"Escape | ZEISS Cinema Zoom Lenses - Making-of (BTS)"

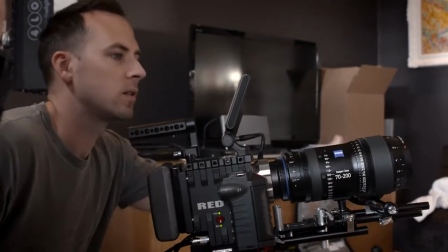[4:14]
But the challenge we've got is that we physically can't put it on the 70-200 and get out of here because there's no way to shoot through this window.
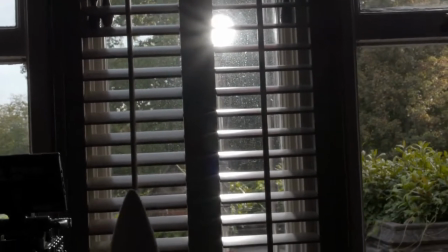[4:22]
This window doesn't open.
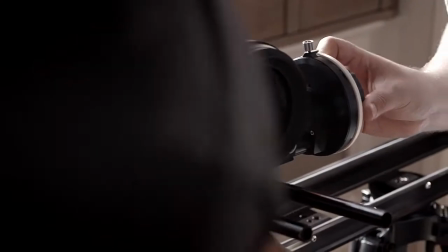[4:23]
So we're going to use the 28-80. So it's not going to match exactly, but because the optics are matched, we can get something very similar.
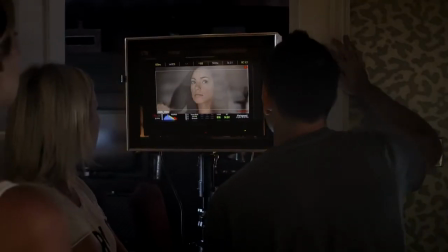[4:32]
What will just be different is the perspective, because shooting at 200mm as opposed to 80 is going to look different.
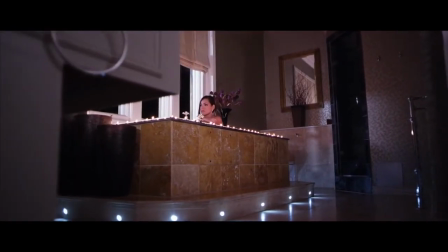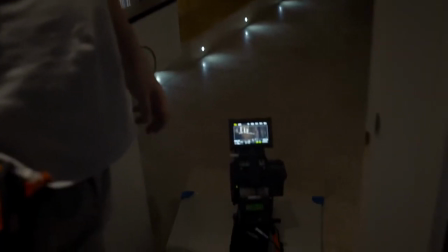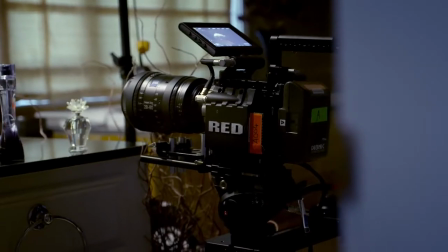[4:48]
It's now 7:30 on day 2. We've just wrapped a bathroom scene.
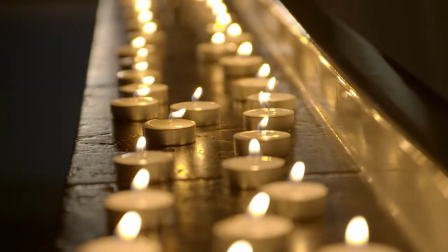[4:54]
We had such a beautiful bathroom here that we wanted to make use of it and really add
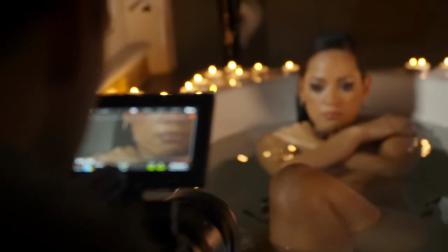[5:00]
to the production design by getting the luxurious sort of elements of this room into the shot. But it's like anything, it's kind of a balance of time because we wanted to get the shot whilst we just had the light fading outside.
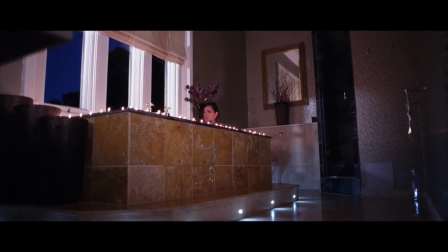[5:14]
So we had a little bit of blue from the fading daylight
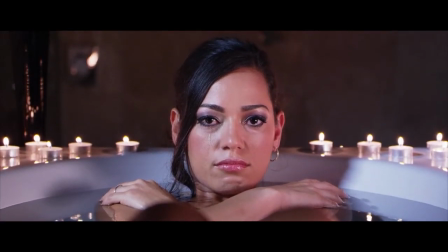[5:18]
and complemented then by the sort of warmer feel, tungsten feel inside the bathroom. But it gave us a tiny window before the sky went black. So it meant that we only had a small moment to kind of get the shot.
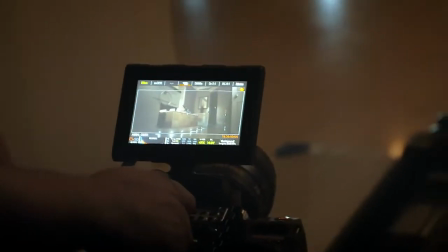[5:31]
We decided to do a nice slow creep kind of tracking shot in, which is just a lovely kind of filmic element I love.
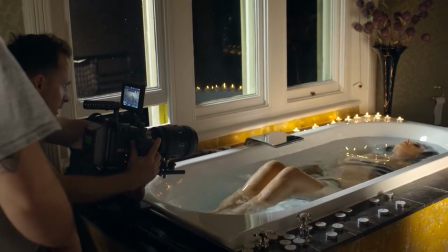[5:40]
So we shot 2 shots here in the bath. The first a bit wider on a 28-80, which was great because we could kind of reframe really quickly, especially when you've got an actress in a bath rapidly getting cold and the mascara is running. We had to do everything in one take because once you go into the water,
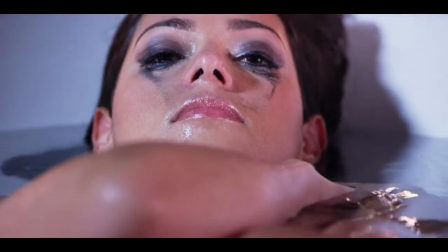[5:58]
then makeup changes and it's too long to retake and to reset that.
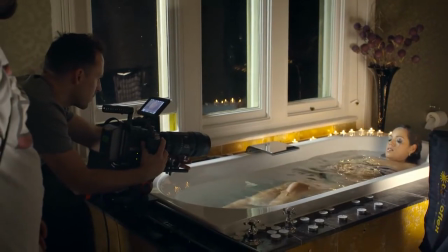[6:02]
So it's all about one take, and the zoom is essential for that because we can quickly change focal length and pick off different shots quickly.
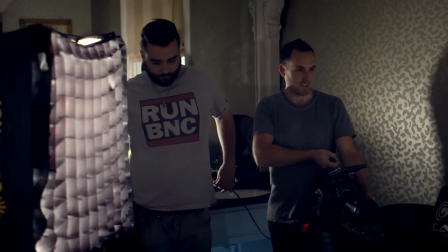[6:11]
I love working on a zoom for that reason. So we did a first sort of shot on a 28-80 and then switched to
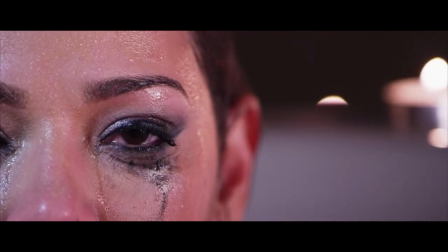[6:17]
70-200 so I could really go in tight and just get beautiful tight frames on the eye and the mascara running and just hunt around, search for different shots quickly whilst keeping the action flowing. And that's really kind of wrapped us on day 2.
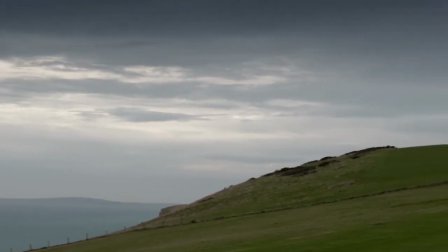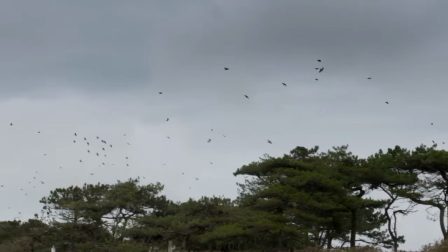[6:40]
So here we are on day 3 of this very mammoth small production. We've just travelled 3 hours, 200 miles from our first location to the Dorset coastline, a place called Durdle Door.
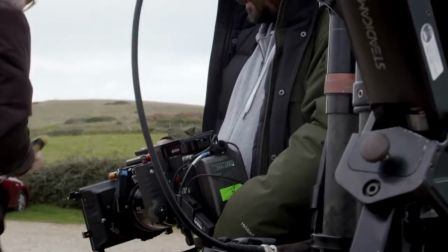[6:53]
We're now rigging the Epic with the 28-80,
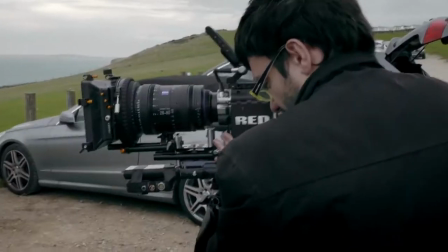[6:57]
and we've got James Elias here who's going to do some Steadicam for us on this shoot. Again, we've got about 2 hours. What we're trying to do is get a very dramatic skyline for the payoff shot. And in this situation, when we're really up against the time, the 28-80, we're hoping it's going to give us all the focal length that we need. So once we're on the Steadicam, we can balance and just shoot a multiple number of shots with one lens. So I'm hoping that the weather will stay dry and hoping that we'll get our dramatic end shot.
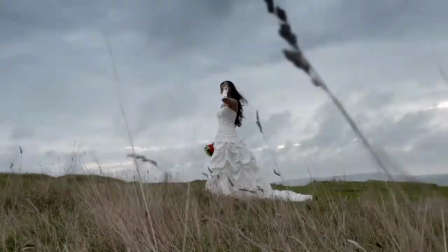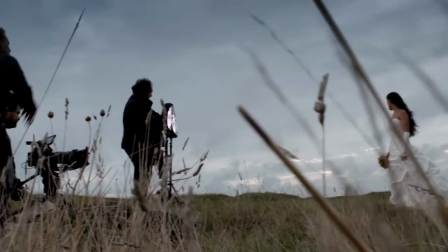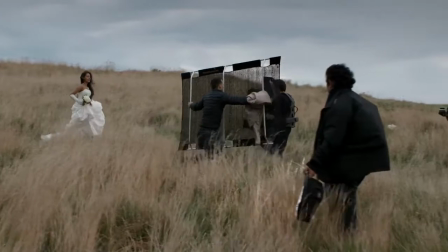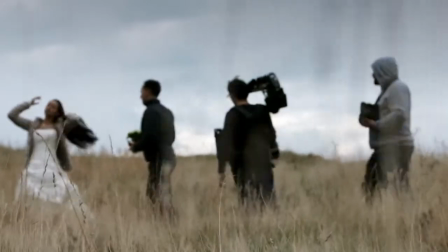There we go, we've wrapped 3 days, very intense shoot, very happy with the results we've been getting with the Epic and matched with these beautiful lenses from ZEISS. Really been impressed with the performance, the quality of the optics and what we're getting on the monitor, and just generally the contrast that we've been getting through the glass has been impressive as well.